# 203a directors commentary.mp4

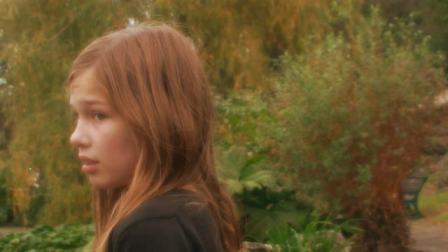4:15 Therefore, in the real world, she does not have any family, and so that when the fairies would take her, she would not be missed as she has no family. To be in the fantasy world, it is an opportunity for her to be a part of a family, even though they are evil.
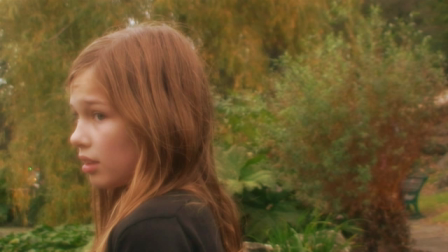4:31 They are the closest thing she would ever have had to being in a family. Lily, our main character, has sandy blonde hair, which is also often a convention of fantasy films because it shows vulnerability and innocence. The evil queen is a stereotypical evil character, as many fantasy films have.
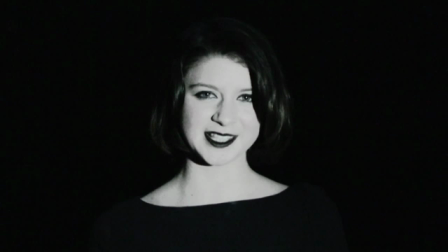4:56 She's the antagonist. She's the one that makes the characters' lives very difficult. She is cold-hearted and very self-centered. She's also very confident in her ability to try and get the children to come over to the fantasy world. She has no care or respect for the others and relies on the Enchantress,
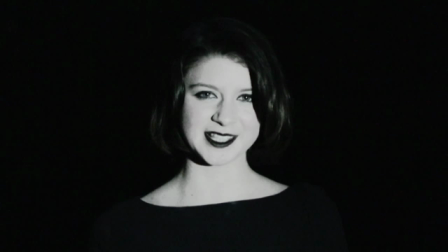5:15 who is her main minion, or the most important character for her. She relies on her to lure the children into this world. She is very cold-hearted and wears all black to show her evilness,
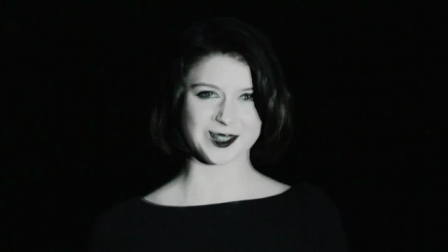5:28 and she does not care about the children or their lives or the people that may care about them in the real world. The Enchantress is essentially a good character who has not lost all of her humanity.
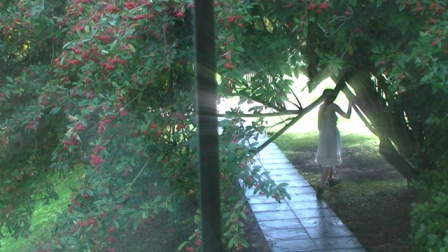5:42 She is the character who lures the children into the fantasy world as set a task by the Queen Fairy. She lures the children in by looking innocent in a white dress, which shows her purity and innocence. Once she crosses over into the fantasy world, she supports a black dress, which shows her evilness.
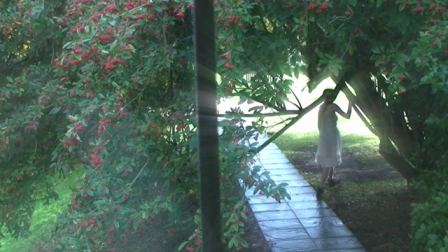6:02 Although she is not completely evil, she still retains some of her humanity that the Queen has not yet taken away. The Minions 2 and 3 are minor characters in the trailer.
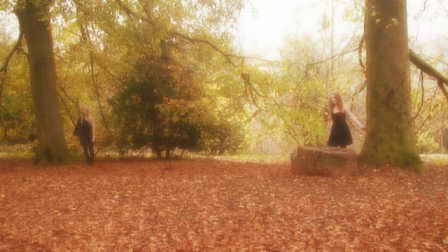6:14 They do not feature a lot in it. They are just a brief appearance to show that the Queen has other minions. Minion 2 and Minion 3 don't have much depth. What you see is what you get with them. They have no personality and they are completely evil.
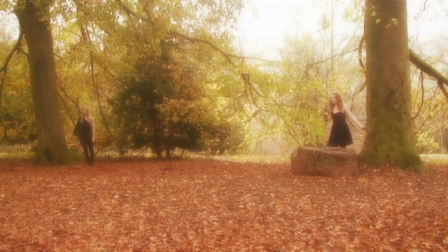6:27 Whereas with the Enchantress, she still retains some human qualities, whereas with the minions, they have none. They are purely evil.
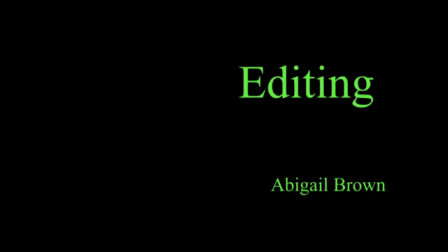6:36 For the special effects for our trailer, we wanted to use an effect that showed the difference between the real world and the fantasy world.
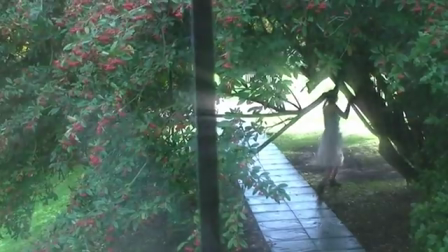6:43 We used a sort of goldy, orangey blur sort of colour to show the fantasy world,
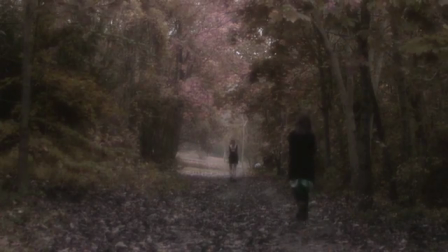6:49 so it looks mystical and magical, which is a Matrox effect. We also used in the real world to show the Enchantress that she is a fairy and that she is magical and mystical.
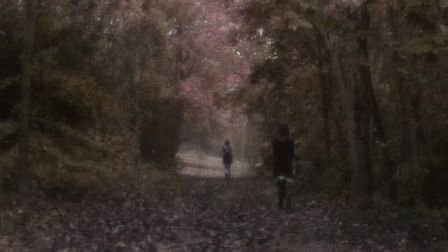7:02 We used a shine that follows her throughout the trailer, which shows that she is indeed not part of the real world and is a fairy. For the archway, we used a Matrox flash, which is blue to show the disappearance of the Enchantress when she goes through it.
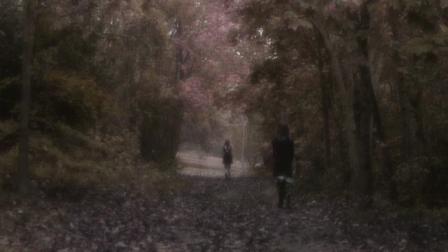7:20 For the Queen Fairy, to show her evilness, we made her slightly blue and white to make her appear even more evil, because we felt that without it she just looked too ordinary.
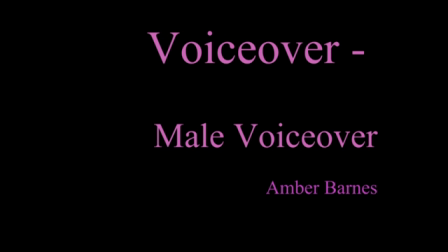7:36 We used a male voiceover in our trailer because we did not want to restrict gender roles. We wanted to appeal to both genders. The voiceover is very expressive to highlight the idea that he is telling a story. The voice is middle-aged to suggest that he is wise and knowledgeable, and reflects an intelligent, wise person.
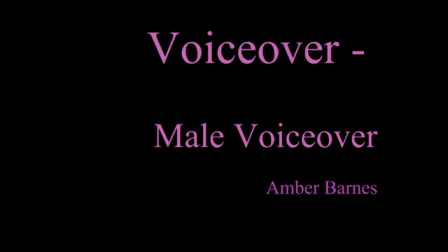7:54 He seems to know all the events that will take place. It sets the story and updates us of the backgrounds of the people in the trailer. It lets the audience know that it's a fantasy world immediately with Once Upon a Time. So it sets the story to be a fairy tale, taking viewers on an adventure.
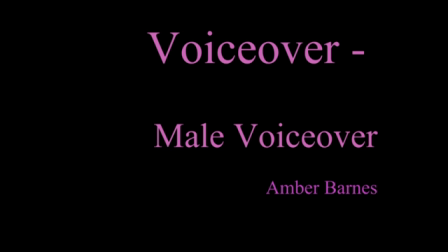8:11 Once upon a time, a young girl seeking solace from her lonely existence.
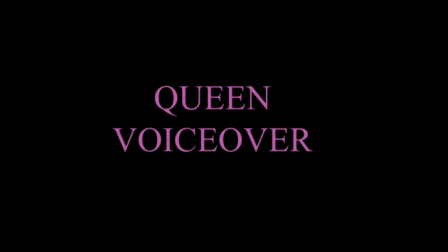8:17 We used the Queen voiceover to show that she is effectively the one in control of the trailer.